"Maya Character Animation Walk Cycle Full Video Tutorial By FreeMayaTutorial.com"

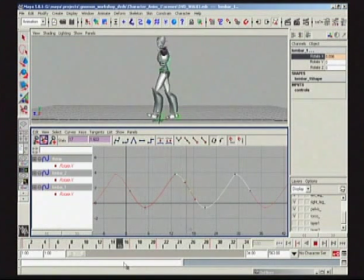2455s
So now we kind of got this weird boom, boom, boom. And if I still feel like this is too aggressive going forward or too much going backwards, what I can do, of course like everything else, is I can just change the value slightly of how much this guy actually does lean back.
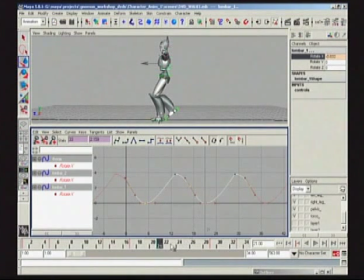2474s
And actually by putting him now to 0 on the way back, it might feel like more like a comfortable walk. And it's only the weight of him, boom, as he goes. And if I still feel like he's too far leaning back, because I've now hit roughly at 0, I don't want to keep screwing around by adjusting it even more up this way.
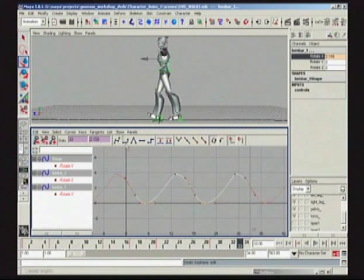2493s
What I will do is always revert back to the Z plumb line on my major hip position. So bang. So now let's talk about what leads what. And what we have here is we have the lumbar 1 hitting at 5 on an extreme.
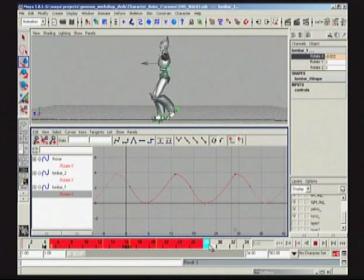2512s
So let's offset that by just 1 frame on everything here. Put that at 2. Now let's drop a key in at 33.
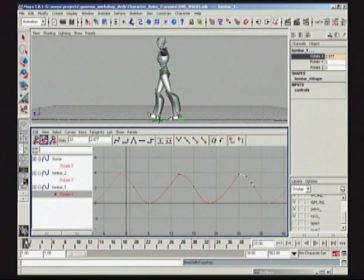2533s
Copy this. Paste it at 1. Delete this. And now again, I still have that perfect spacing I'm looking for, but I've just started to delay things. Basically, I've only delayed it by 1 frame, but as we continue to keep layering here,
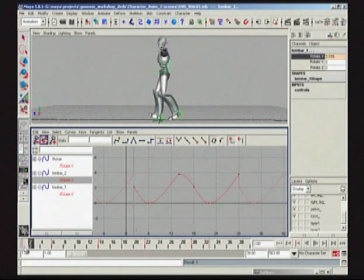2557s
so let's put this at frame 2. This is lumbar 2. I'm just going to offset it by another frame here. So I have it at 6. So I will take this.
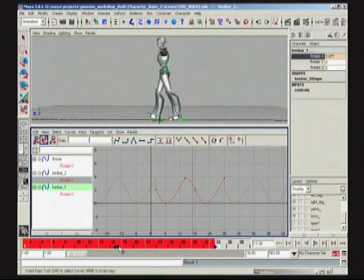2578s
Oops, don't want to grab that.
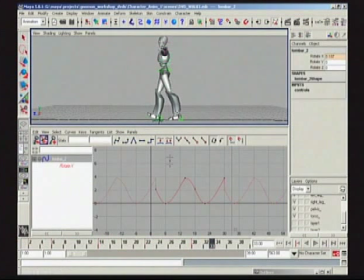2581s
I am going to singularly select now lumbar 2 so I don't get caught in any sort of problem here. And I'll offset that by 1 more frame. Now we'll take a look at what I have over here.
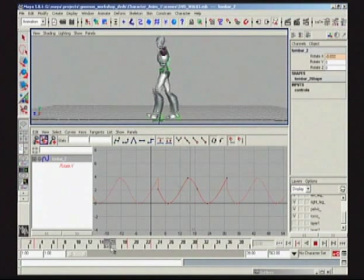2601s
And at frame 16, I've got spacing I can use. If I drop in a key right here, oh, actually, excuse me, 17, of course, home position. At frame 17, drop it, copy it.
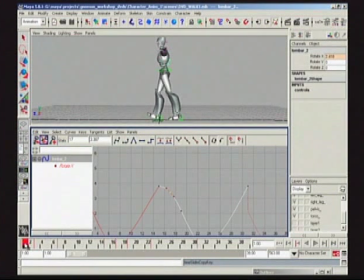2619s
I can now paste that to frame 1. Copy this. Paste it, frame 33.
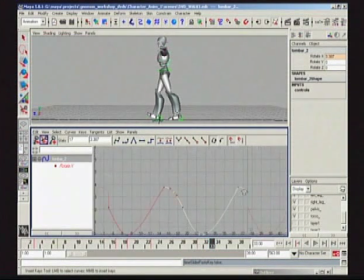2641s
Erase anything I don't need. Copy this. Paste this. Bam.
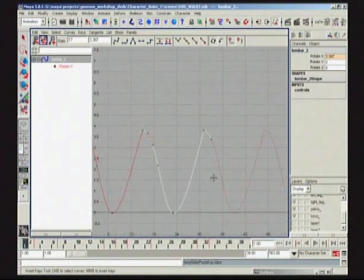2652s
There we go. Let's check our spacing. Yeah, it looks great. No problems. If we wanted to, we can now blow away the old home position that we've offset.
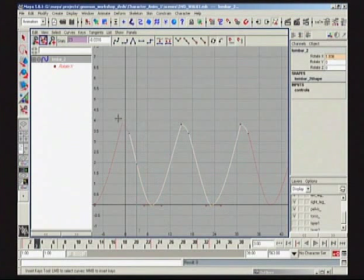2665s
Now we've got some nice spacing going on here. Notice, because this is the lumbar, earlier I talked about maybe doing magnets. If I'm able to flatten this, and I'll go back to lumbar 1 and flatten that, and just make it more of a smooth feeling
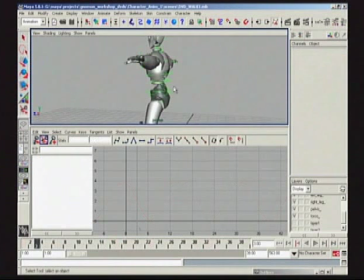2681s
than say the thorax I'm going to try to hit hard because it's sort of this big metal plate. It might put a nice bit of contrast in our animation here, that these two are just going to slightly, just smoothly going through the motion. You can blow this away.
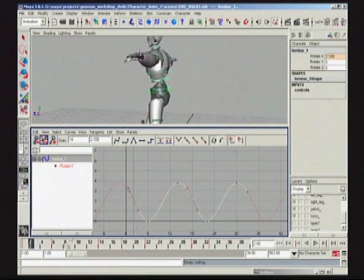2702s
Oops. I'm going to keep that breakdown, actually.
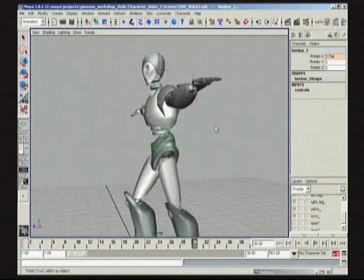2705s
Now, let's go to the thorax and take a look at this.
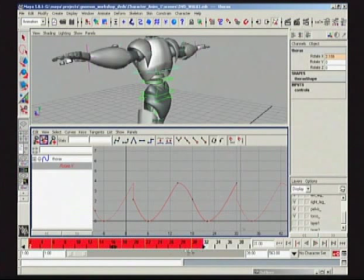2712s
So I'm going to offset it by... Thorax is pretty heavy, so I'm going to offset it even by...
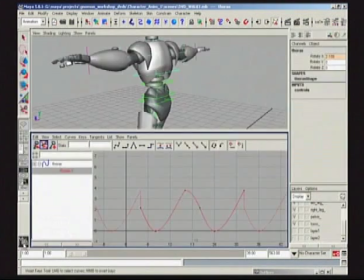2718s
maybe I could try 3 frames to play around with some timing here. Here we go. Oops, I just killed my timeline. Performance anxiety. Go to UI elements.
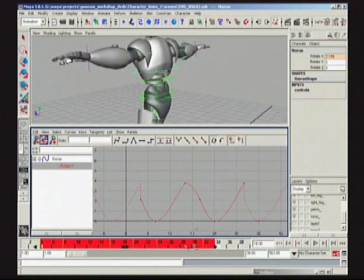2735s
Go to time slider. One of my most important tools. Sorry about that, folks.
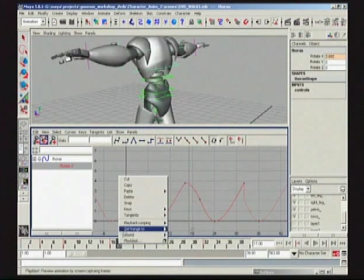2742s
Okay, now here at 17, drop in a key. Home position I like. Paste it. Copy it. Paste it. Frame 1. Frame 33. I can paste it.
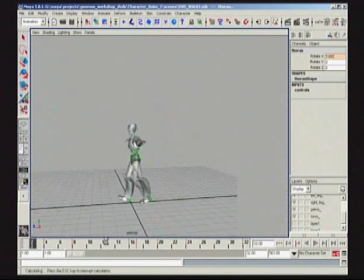2765s
Put everything to 32. Do a quick play blast. See what our rough ideas sort of feel like right now. Could feel a little bit wacky, but I think we're relatively on the road to success here.
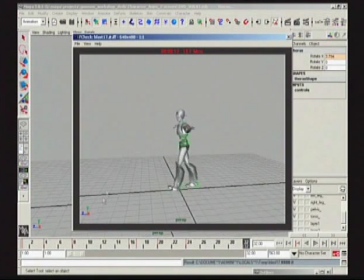2777s
So here we go. Got a little bit of texture happening. He seems a little bit drunk or something like that because his head's just sort of bopping back and forth. So what we're going to now start talking about is how do we counter animate. But what we're getting is, it's kind of hard to see here close, but let's go close in.
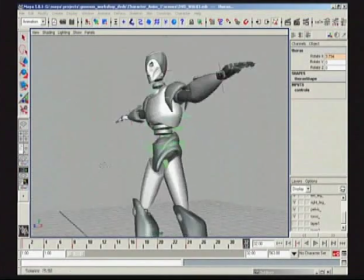2792s
Because we've sort of just flattened these things in the middle,
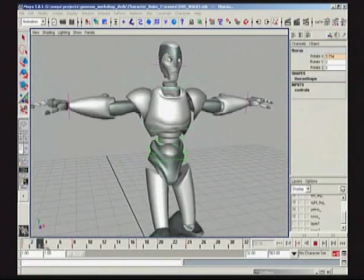2796s
which I kind of consider to be almost like magnets, we're getting this sort of nice smooth controlled motion here,
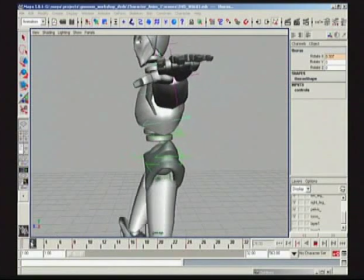2801s
which is a nice contrast to this sort of big plate that's just going clunking there.
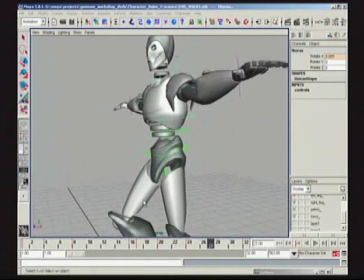2807s
Really, boom, hitting hard. Maybe we can see it better if we do a F-check up close.
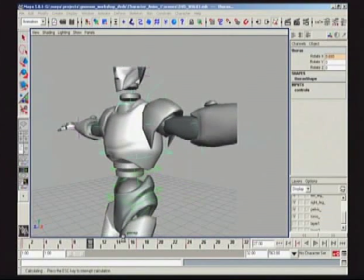2813s
Again, to sort of see our ideas. Again, I love this character because he's so light.
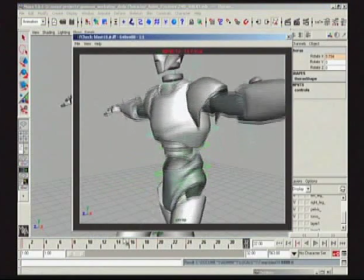2818s
We're able to just quickly have these little renders of F-checks happen right before our eyes. So there you can sort of start to see some contrast now. The weight of the upper body feels slightly different than the weight of these plates here. That again, that I consider, I'm trying to make them feel like magnets, so they're sort of holding everything together.
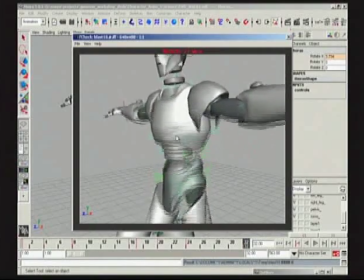2834s
And basically the thorax here is just sort of pivoting off the top.
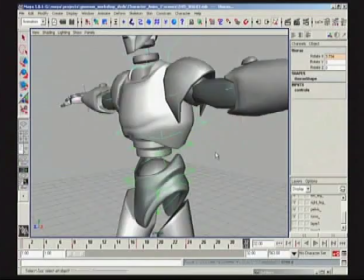2841s
So moving right along, analyzing what leads what
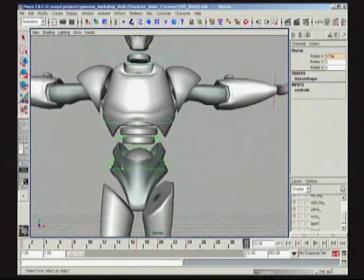2846s
I can start doing now is, based on the stride positions, I can now start going in on the pelvis
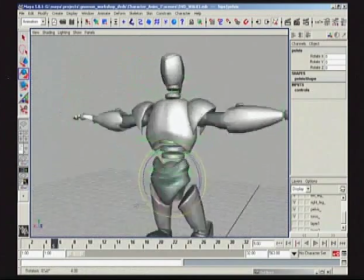2855s
and start animating the pelvis and its function for balance and stuff on this character.
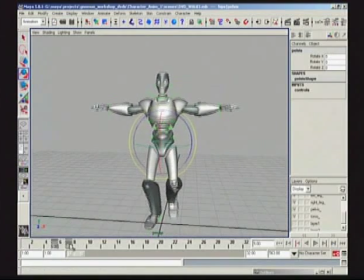2865s
And a nice thing to do is just see where the weight gets taken on the leg. And here the mid-stride, the leg is pretty much up.
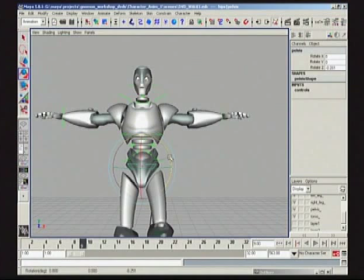2873s
What I can do is just grabbing it in Z rotation, I can just offset it slightly on this side. Rotate Z, can set a key, clean that key up a little bit, maybe do 5.5 here.
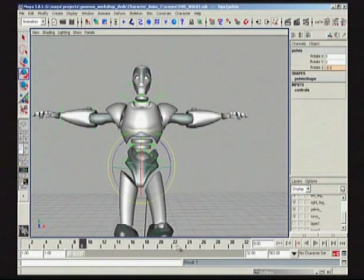2891s
Enter. And now the opposite will be true for 25.
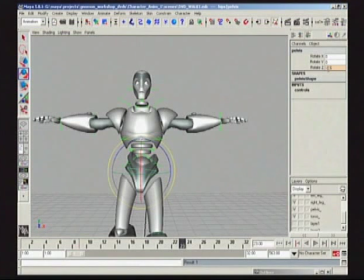2897s
I can just have it be positive 5.5. And if I flatten this tangency here, all the tangency here going in with this key.
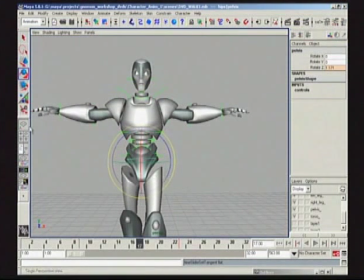2907s
Again, now at 17, I should in the graph editor have something for free.
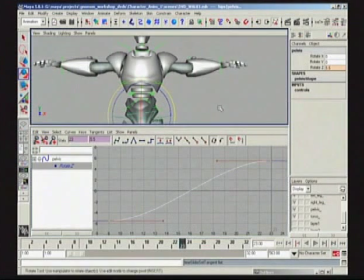2917s
Actually, maybe I'll make this a little bit more interesting. Maybe when I have the hips hit, I'll probably have them hit pretty hard.
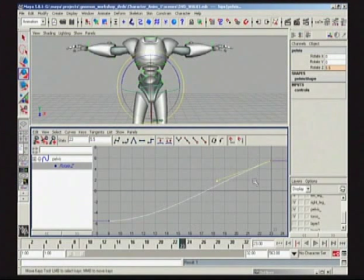2925s
So let's do that. Let's hit these hips pretty hard. And maybe at 17, just to have pure balance, why don't I try throwing in a key and actually putting it at 0? Or maybe not. It's so close to 0, maybe there's not a point. But okay, let's just try putting it at 0. Sort of zero that out a little bit.
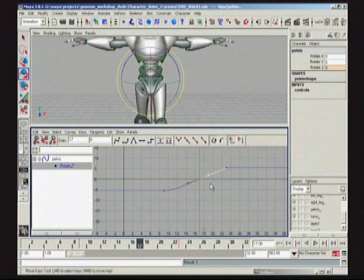2944s
See if we can hide our spacing. Again, bow that curve slightly. Break this handle here. Sort of hit hard.